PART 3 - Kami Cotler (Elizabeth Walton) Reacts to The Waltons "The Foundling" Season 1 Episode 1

Hi, my name is Cammie Kotler and I played Elizabeth on The Waltons and we're going to be making a little video talking about The Foundling,
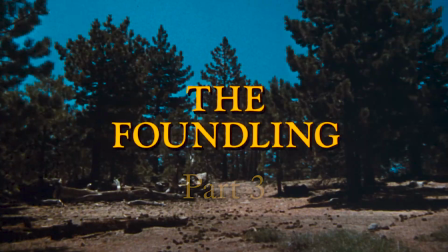[0:10]
which was the first episode of The Waltons TV series ever aired. The way a scene like this would be filmed, because this was filmed rather than shot with multiple cameras on tape, it was shot with actual film that would be filmed with all the different angles shot at different times and then the film sent up to an editor who would cut and glue it all together. The scenes were filmed out of sequence primarily driven by the set right because it takes time and money to move the crew from one location to another so rather than filming the episode in the order that you were watching it we would have filmed all the kitchen scenes on the same day.
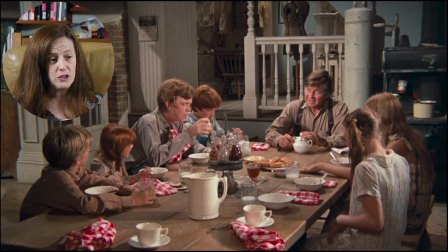[0:54]
So I spent a lot of time in that kitchen. We all did. You can see right now from where the camera is, they've probably removed the wall where the that kind of bay window that the ironing board would sit in, that wall has been pulled out. We haven't seen that wall yet.
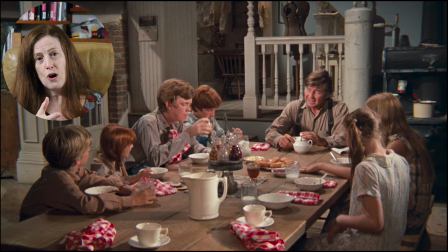[1:08]
We might not in this scene, but they move the camera over here and we would rehearse it and then they would film what they call a master. So they take one shot of the entire scene from one position
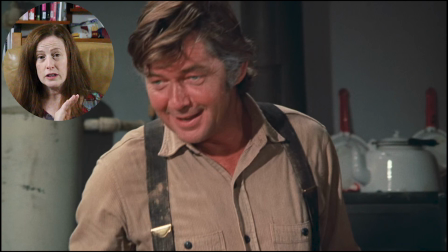[1:24]
and with all the actors in it and that would be the master shot and then they would shoot what they call coverage so close-ups two shots three
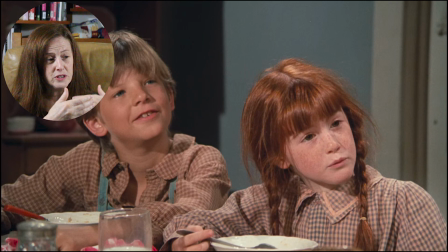[1:34]
shots depending on who has what lines right and who's most important and then you do the scene over and over again so So you might shoot four, five, six, ten takes of the master,
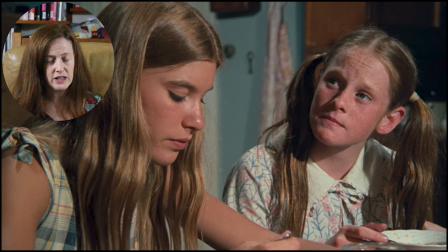[1:47]
and then you'd have to wait while they moved the camera and the lights and got ready to shoot a close-up.
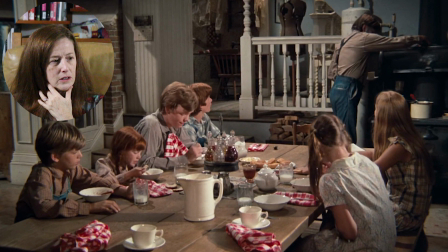[1:53] I don't know what she doesn't much like. Who does? Has she run away from home, Daddy? Maybe, or somebody left her on our doorstep.
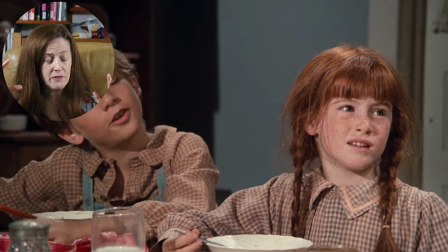[2:00] Is that where you found the rest of us?
Okay, so there's the first cut, right? We had that master shot, you could see everybody in the scene, and then I have my question about,
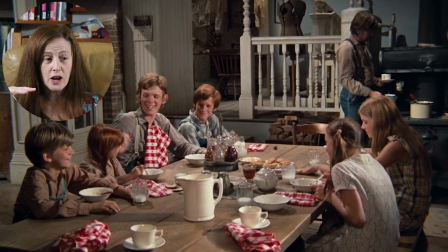[2:08]
is that where you found the rest of us? and it cuts back to a two-shot of just David and me.
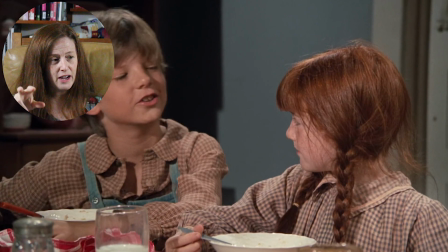[2:14]
Well, my hair is a mess.
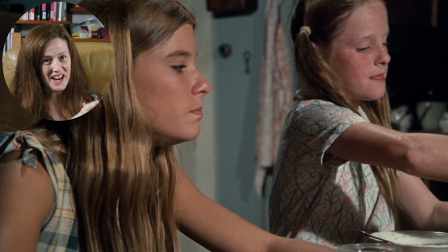[2:16]
And now we have our third bit of coverage, which is Mary and Judy, or Mary Ellen and Aaron, on the other side of the table. And so every time you see a shot that is from a different perspective, that involves moving all the cameras and lights and sound equipment to the other side of the room.
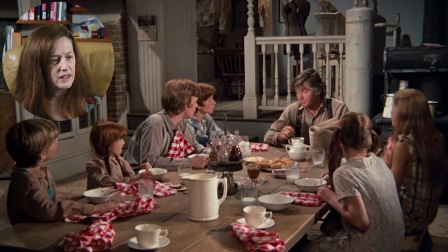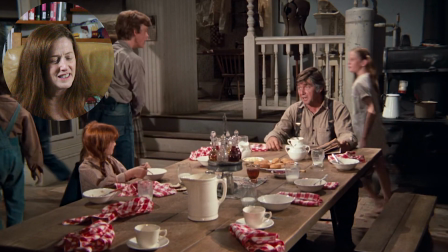okay so another real prime part about being a member of the walton cast was uh what we might call hubbub right so that whole scene is scripted probably into the point where everybody stands up to leave and then a lot of what's said is probably ad-libbed it's possible one or two of those lines were in the script but most of it was probably just things we said off the top of our heads as a bunch of disgruntled kids leaving the kitchen, right?
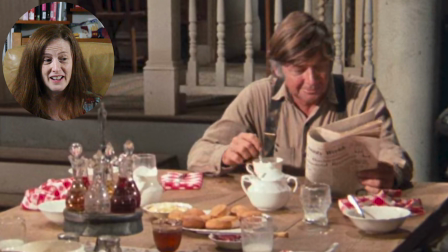[3:20]
You can see that Ralph has picked up a newspaper. He took a lot of pride in his acting, being authentic, and that newspaper is an example of it, right?
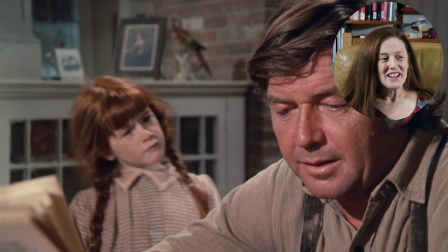[3:31]
Daddy's sitting down, he's having his oatmeal, he's getting his breakfast, he's probably already worked this morning, right, is what Ralph's thinking.